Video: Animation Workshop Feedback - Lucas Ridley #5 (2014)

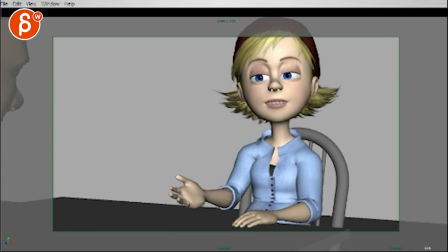(15:41)
Watch her, the screen left arm goes up and then through here. that section,
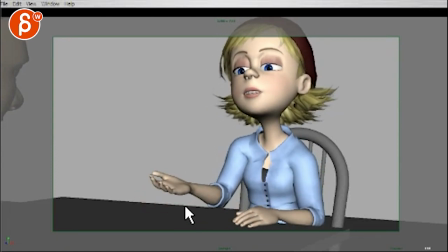(15:47)
how loose the wrist is, especially through here. See how you go down and you start to counter-animate for the massive drag. And A, it feels like a locked finger moment here, especially through here.
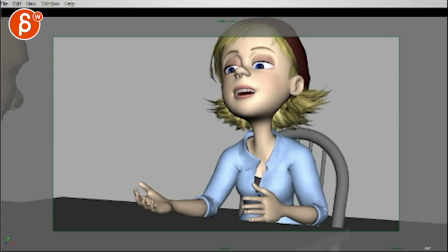(16:03)
And then G goes down, but it gives it too of an animated feel to it, which is kind of drag and overlap, and it's just this not really natural move here. And then also even though you have those fingers together it's got that feeling of fairly even spacing.
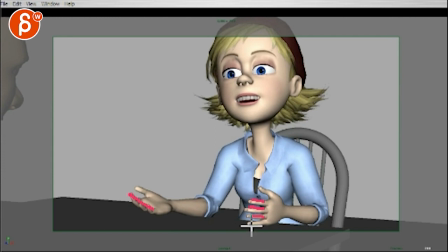(16:23)
And same thing with this and again we're getting this weird thing where the pinky has a bigger scale than the ring finger. Such a weird finger. You know I would rotate so that your pinky doesn't get longer than this.
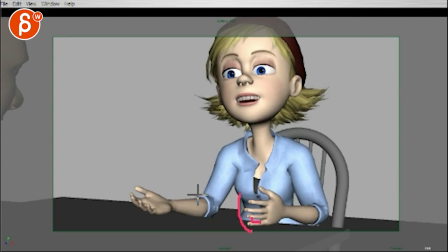(16:41)
Again you want to have this natural curve in your fingers. It's weird.
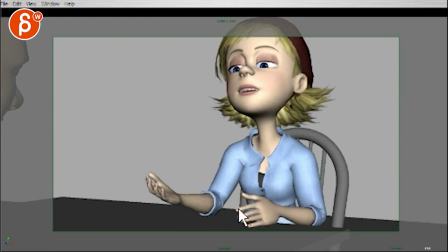(16:46)
So I'm not sure how to address finger scaling but like even through here it gets into the even spacing. It just feels always like kind of a default hand. So watch out just the finger spacing and definitely watch out that drag here.
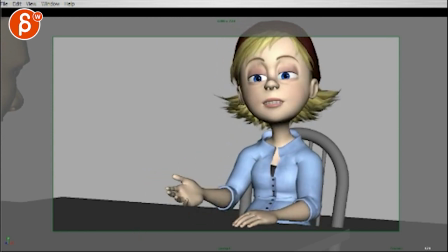(17:00)
So I will go from this yeah
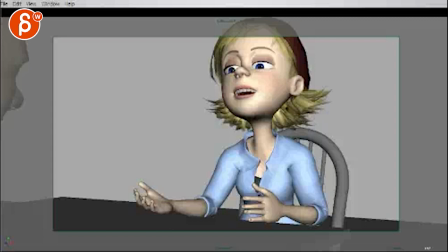(17:05)
to that is fine but then keep that pose and then go into this and then as you hit even that even that overlap here that down cut that in half in terms of timing you know she's not that she's super tense but it's just too soft
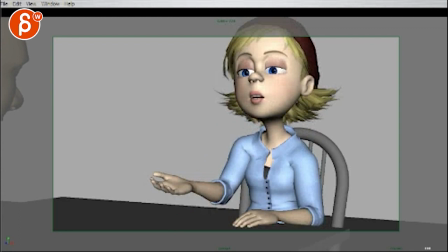(17:21)
for her yeah it's just too too animated over lappy and
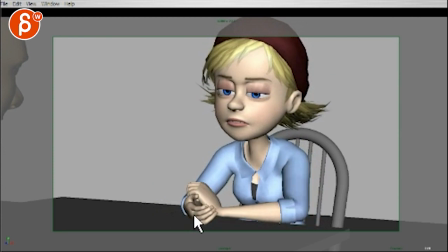(17:33)
then that that move in i'm watching this guy going in. Also feels a bit even in timing.
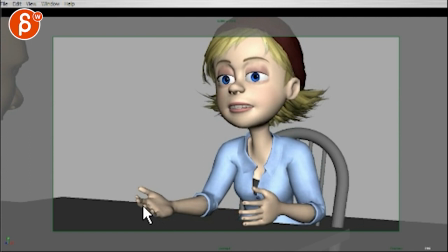(17:39)
Or you could hold it just a bit longer, not just hold it, but a bit slower, slower,
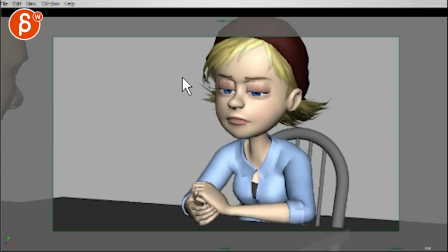(17:43)
speed up a bit, and then into this, so that your curve doesn't feel like, well I'm moving and closing my hand, but it's like, hold into something like that. Just kind of a slight little contrast in timing.
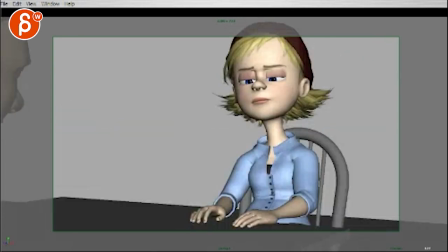(17:55)
So that, and that's fine. And then for her here, the face, it's
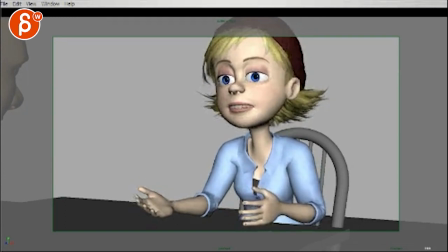(18:05)
a subtle thing, but if there's anything you can do right now it's to me a lot of it seems in this disposing eyewise where she feels a couple things a she feels wall-eyed like
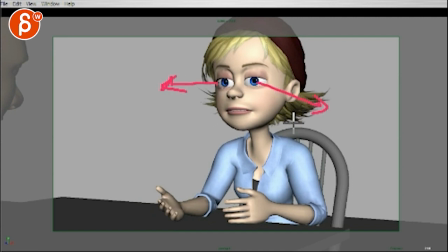(18:24)
the Simpsons where the eyes go go outwards so I will bring this guy a bit in and potentially even this guy start with this guy going in it's a clear indication that I'm looking looking this way and not this way and then slightly the other way.
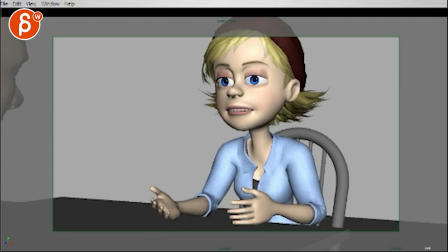(18:43)
So watch that. You have to start just having a slight offset in the brows. It's not so flat in default. And I think the eyelids. That might be too crazy. You try with that.
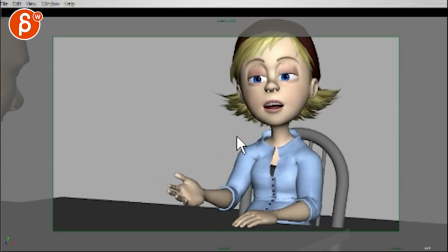(19:00)
There's just something about always kind of hitting this type of thing where she feels slightly asleep and bored.
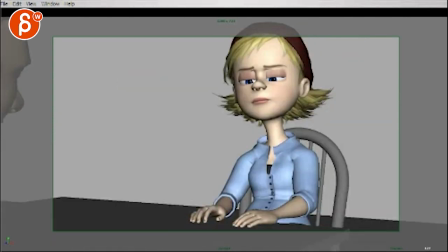(19:09)
That I can I can buy, right? You hear like, I don't know what's going on here.
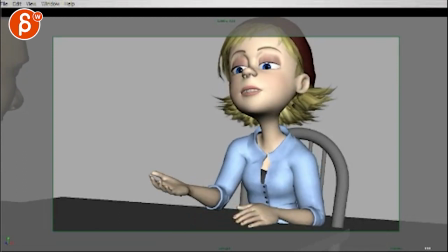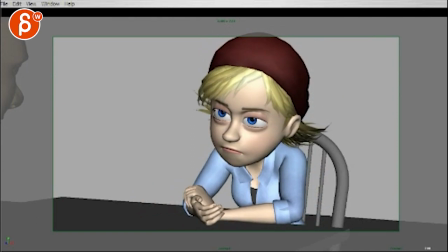(19:18)
That's better.
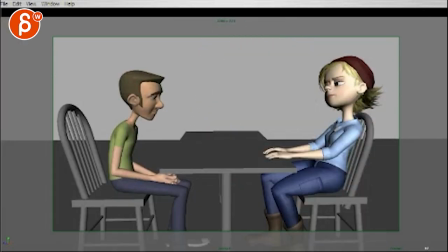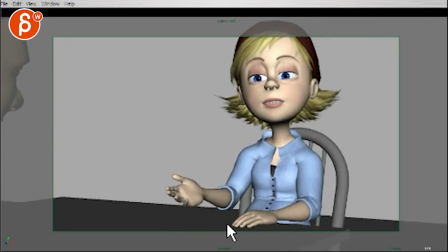(19:25) I'm just supposed to make you feel good.
You know, like, good. And then, good, there's something about this being just slightly sleepy. I see a little offset here. If we push that offset, bring those eyes. Even here, it feels like that eye is looking at me.
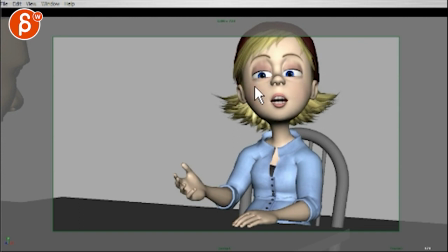(19:46)
That eye isn't.